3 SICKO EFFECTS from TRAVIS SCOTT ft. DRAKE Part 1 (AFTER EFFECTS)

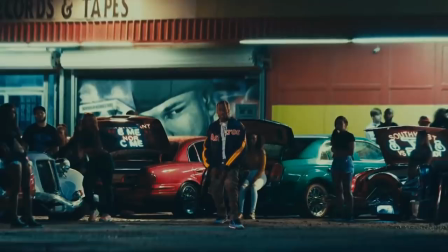And that is the whole process of the zooming effect. And we honestly did not figure out exactly how they did it looking at the music video. It seems like they added a piece of the floor to where he stood. Anyways, we couldn't find any behind the scenes. There was this one Instagram photo which clearly gave away that it was a green screen. But other than that, I think that the way that we did it is a way that you could mimic the effects pretty easy. Anyways, let's continue because there are two more effects that we want to recreate. The part where Drake is making these turns where he holds his finger like this, that is also shot in front of the green screen, so we're just doing it in the same setup right here. Now, very important is now that you're going to shoot this from a tripod. You can either let the camera run if you like so, or take pictures like they probably done.
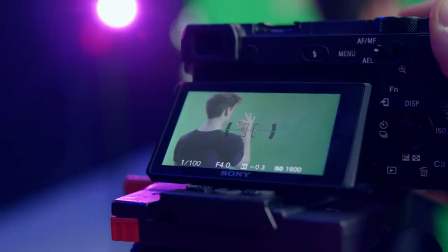It's also in that stop-motion feeling. Every time that Lorenzo is going to hold up his hand, we're going to make sure that his hand is going to align with something on your screen.
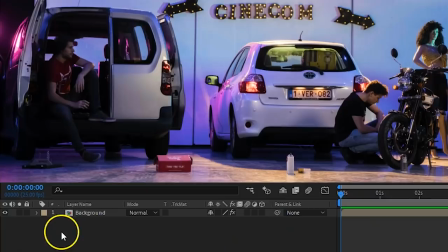And every time that he makes a turn, we're going to make sure that his finger again aligns with that same marking on your display. We're gonna use the same background, so you can already put that into your composition. All of the rest is very easy, you can even do this inside Premiere Pro.
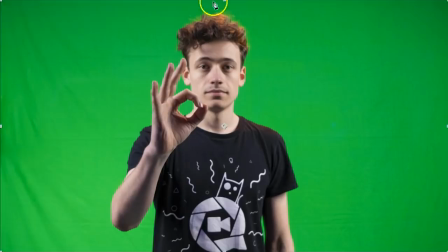Like before, import your JPEG sequence and put it to the top of your composition.
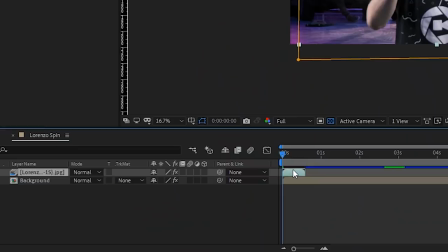Then mask on the inside of the green screen, apply the key light effect to it and remove the green. Then duplicate that layer, move it up to the side, duplicate it again, move it, etc.
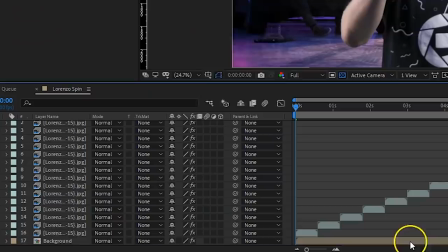This way the clip is looping for as long as you want. Finally, since this is a medium shot of Lorenzo, you want to scale up the background a bit.
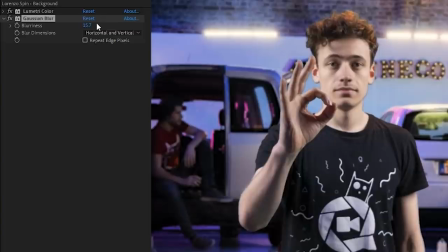We're gonna add a Gaussian blur effect to it as well and increase the blurriness for a natural depth of field. And that's it! I know, I'm going fast, right? Well, that is because I need to catch a flight in about four hours, so... I'm gonna leave. Take care, guys, see you all in 10 days. Yannick, could you explain the last effect?
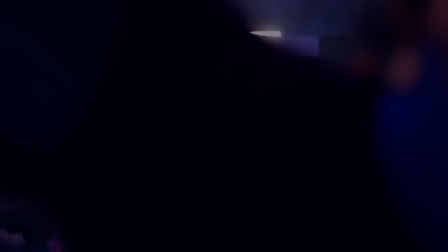I'm taking the camera with me, though. Did he just took the camera?
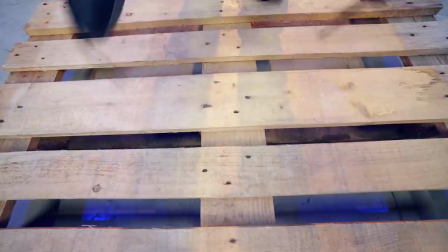Don't worry, we got a spare one. What else did he took? Jordy! The slant effect is pretty easy and it mostly consists out of practical effects. First, you take some shoes and attach them to the ground.
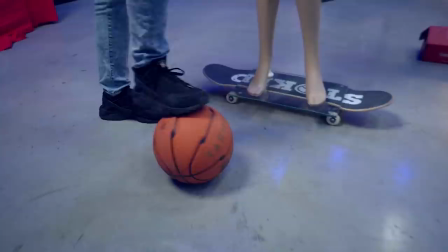If you don't want to break your floor, use a wooden platform like we did. Next are the objects.
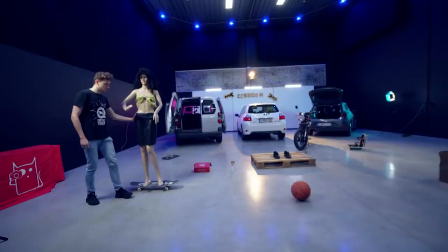You have two different kind of objects you can use. The first one are the objects you can roll. You can just push them across the floor. And objects that don't roll, you can just tape some fishing wire to it and drag it across the floor. That way you don't have to remove the fishing wire in post. And finally, the camera. Just put it on the tripod and the rest is for post-production. You can do this in Premiere Pro as it is again super easy.
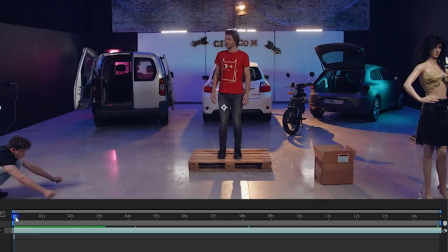But let me show you how it's done in After Effects. You have your clip in the timeline. With it selected hit the R key on your keyboard which opens the rotation property.
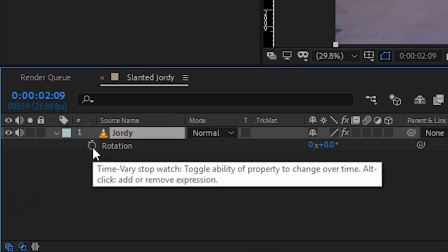Then look for your point where you start slanting. And here you enable the animation for the rotation. Go further in time and rotate the clip to make it follow your movement. Finally right click on your first keyframe, keyframe assistant, easy ease out. For the last keyframe do the same but now choose easy ease in. This will make the animation start and stop smooth.
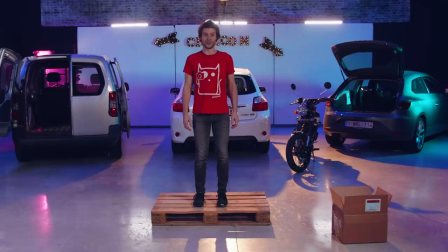As you are seeing a border because of the rotation, you have to scale up the clip a little bit.
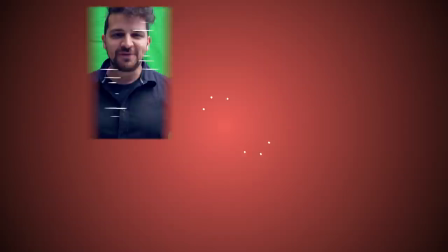And that was it, guys. I hope you liked it. What does Georgie usually say? Keep cool? Stay creative! Stay creative, guys. So, it's 5 o'clock and we're going home.
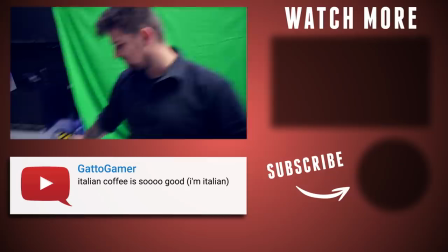Except Lorenzo. We taped him to this pallet.
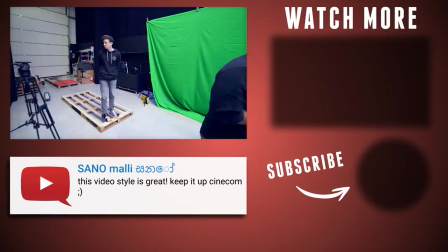See you tomorrow, Lorenzo. Guys, guys! Janek, the door is over there. Okay for real now we're just testing something see if it works